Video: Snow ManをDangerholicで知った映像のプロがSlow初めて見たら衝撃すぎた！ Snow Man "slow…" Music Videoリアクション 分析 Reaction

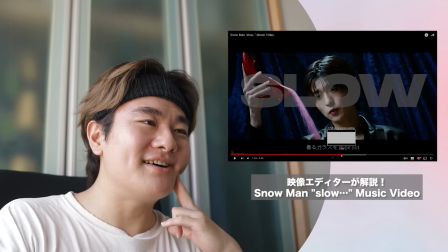でこうやってより今度はここちょっと弾き目で始めて
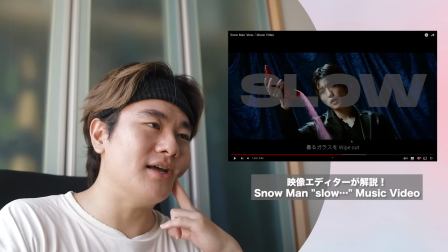次よるワイパーワイパーのところでよるんですよねずっとここさ4秒3秒ぐらいあると思うんだけど
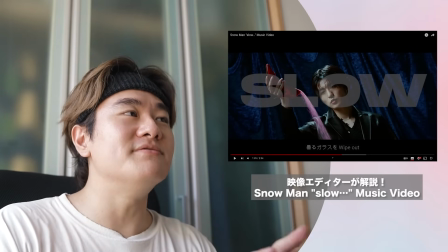ずっと同じフレーミングだとやっぱつまらないでしょってよるんだよねそうそうそうここでいいよね
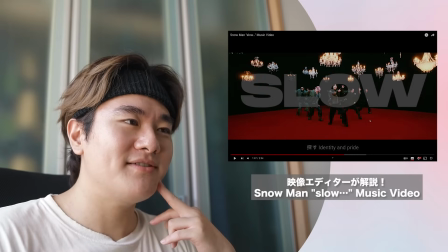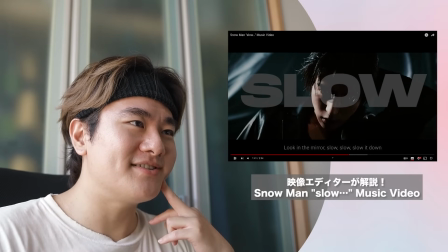スローモーション入ってくるよねかっこよ
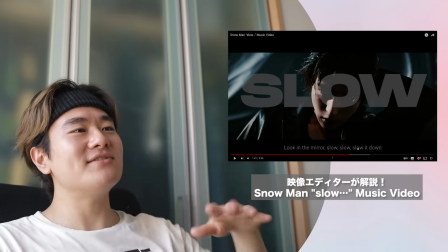かっこいいねやっぱ髪と肌とかちょっと濡らしてくるタイプの
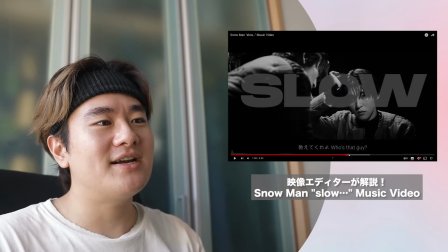演出なんですけれども光と影がね角度がいいんだね
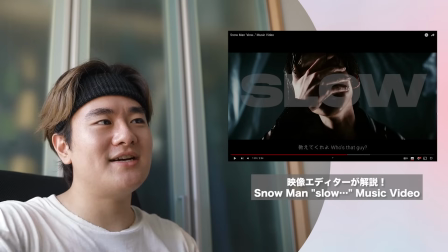ライティングこちら辺からと斜め左後ろの辺が
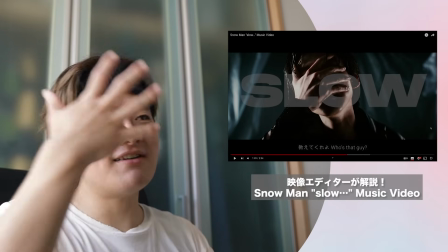そこら辺が当たってる結構感を隠すっていう感じの演出
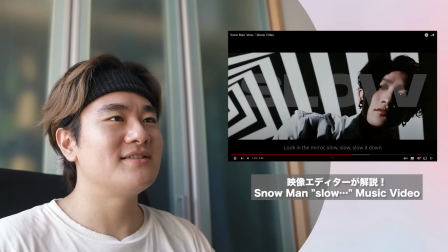スローモーションだねうまいねスロースロースローウィッドダウンだからスローモーションが間々に入ってくるってわけですよ
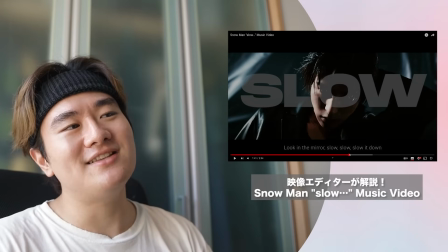楽曲と映像技術もかなりマッチされているような感じがする
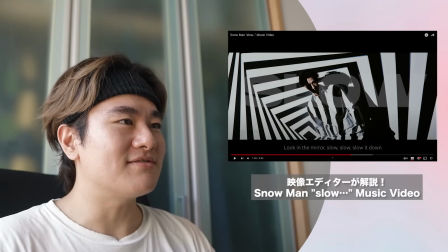ここですね最初サックのところあったところかな渦巻き状のライティングだったら今度は四角っぽい感じのループされたこの白黒
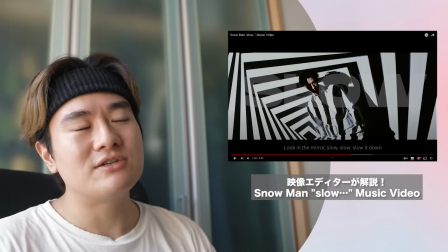と白の芸術的なライティングが入るわけです
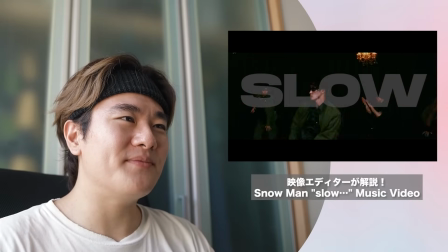もうここ完全に音ハメ
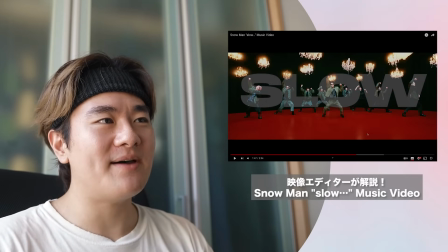すごい音ハメだねここは音にはめてカットを変えるっていう手法ですけど
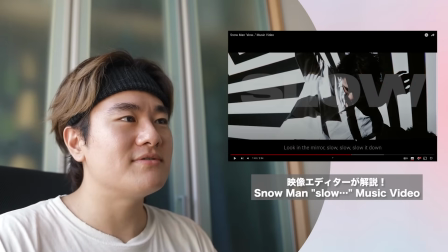やっぱさー多分初見の方何このなんかスモークって思わない
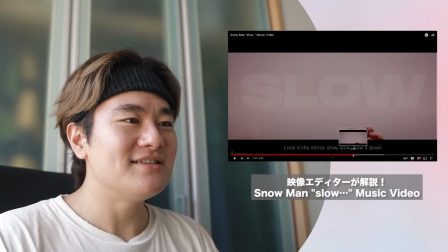こういうの入れることでかなりさ次のメンバーのソロのショット
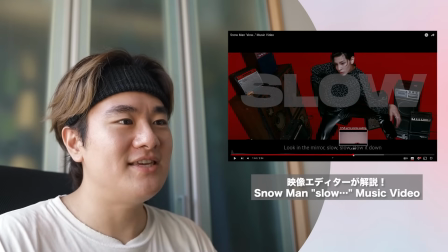生きるよねこことかこれヒカルくんすごい表情でき
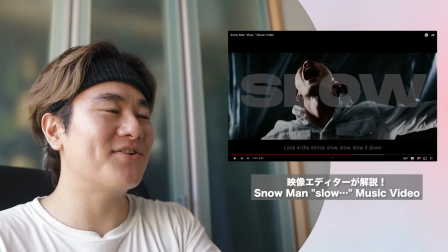すごいなーここまでここまでMV撮影できちゃうのがすごい
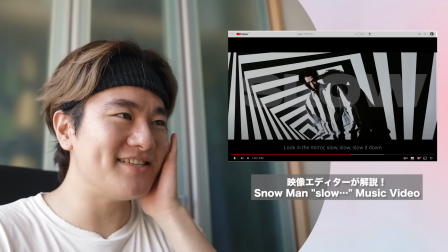タタンタンタタタタタンってわかりますここ乙女ですよこれができるとできないとかなり変わりますよね
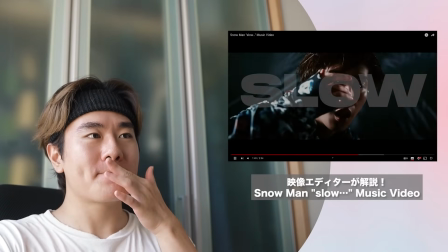タンタンタン次光くんがグラサンしてるわけですね
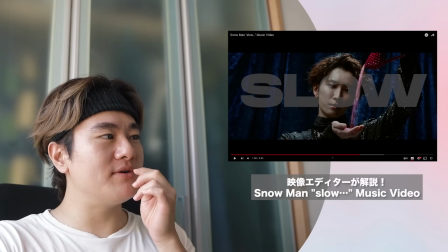美男子美容男子ショッピーさんですね
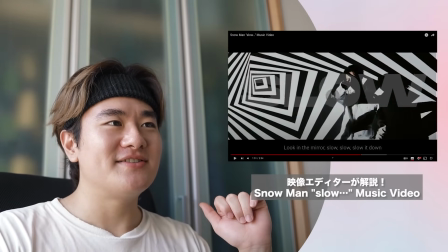ちょっとシャンデリア動いてるんだけど間にシャンデリアのよりのショットとか入ってこことか入ってくるのうまいですね
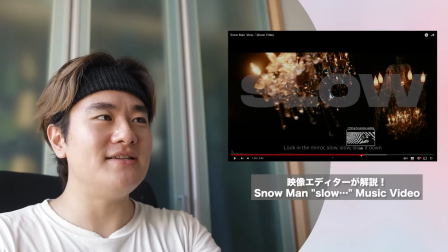やっぱシーンを切り替える際にちょっとこのオブジェクトの要因を入れて
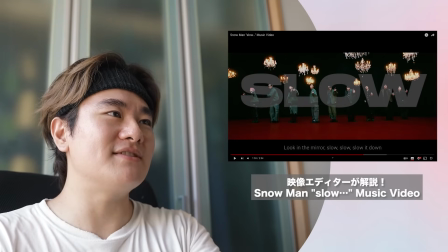次シャンデリアの引きのショットに戻すっていう感じですねこのシーンの切り替えのためのシャンデリアの要因
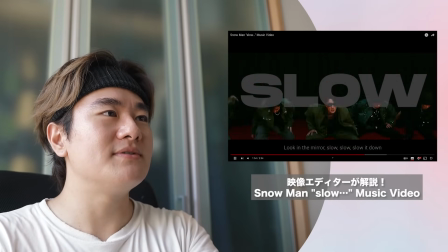っていう感じですね最後のショットはでここで切り替えるでカメラワークもさはーうまいね
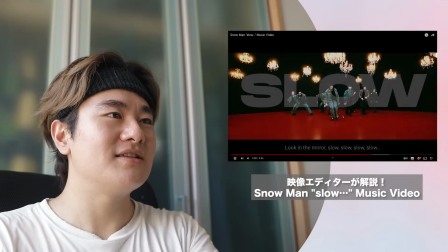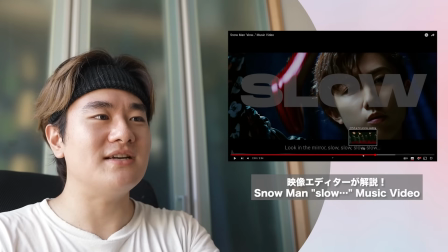カメラワークもさもうすごいじゃないいろいろカットが切り替えられてるんですよ
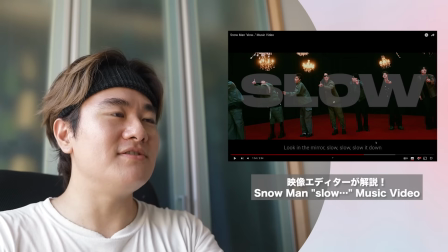このダンスのメインのカットで最初引きから入りミドル寄りヒー君にちょっとヒカル君にちょっと寄ったミドルショット
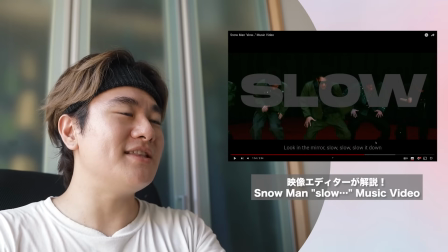で気づいたらもっと寄っててちょっとブレ感出して
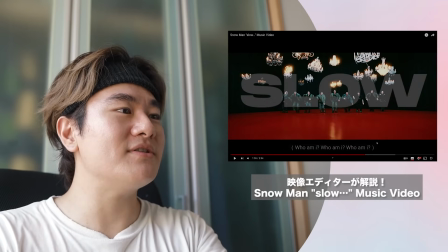で次また弾いてるっていう感じですねここだけで2秒で4カットぐらい書いてるここですよねかなりテンポ感の速い楽曲なんですよスローだけどビートがねだからここに音ハメ合わせてカット書いてきて
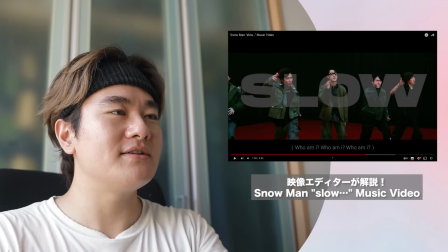で次こうやって左側のショットになるんですよね弾きのショットになってなと思ったら
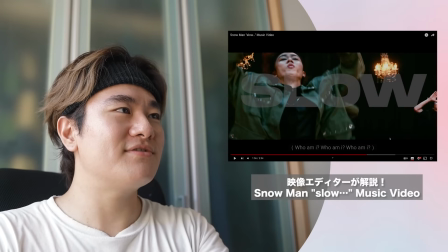次、左から寄ってくるで、ここのフォーカスもなんかいい感じで合ってるんですよね
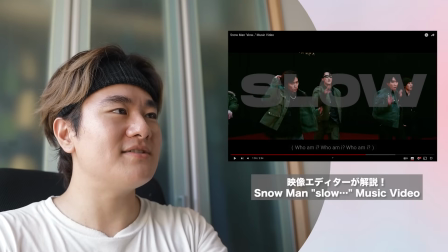ヒー君に合ってると、ヒカル君に合ってると思ったら次この彼に合っていくアベちゃん?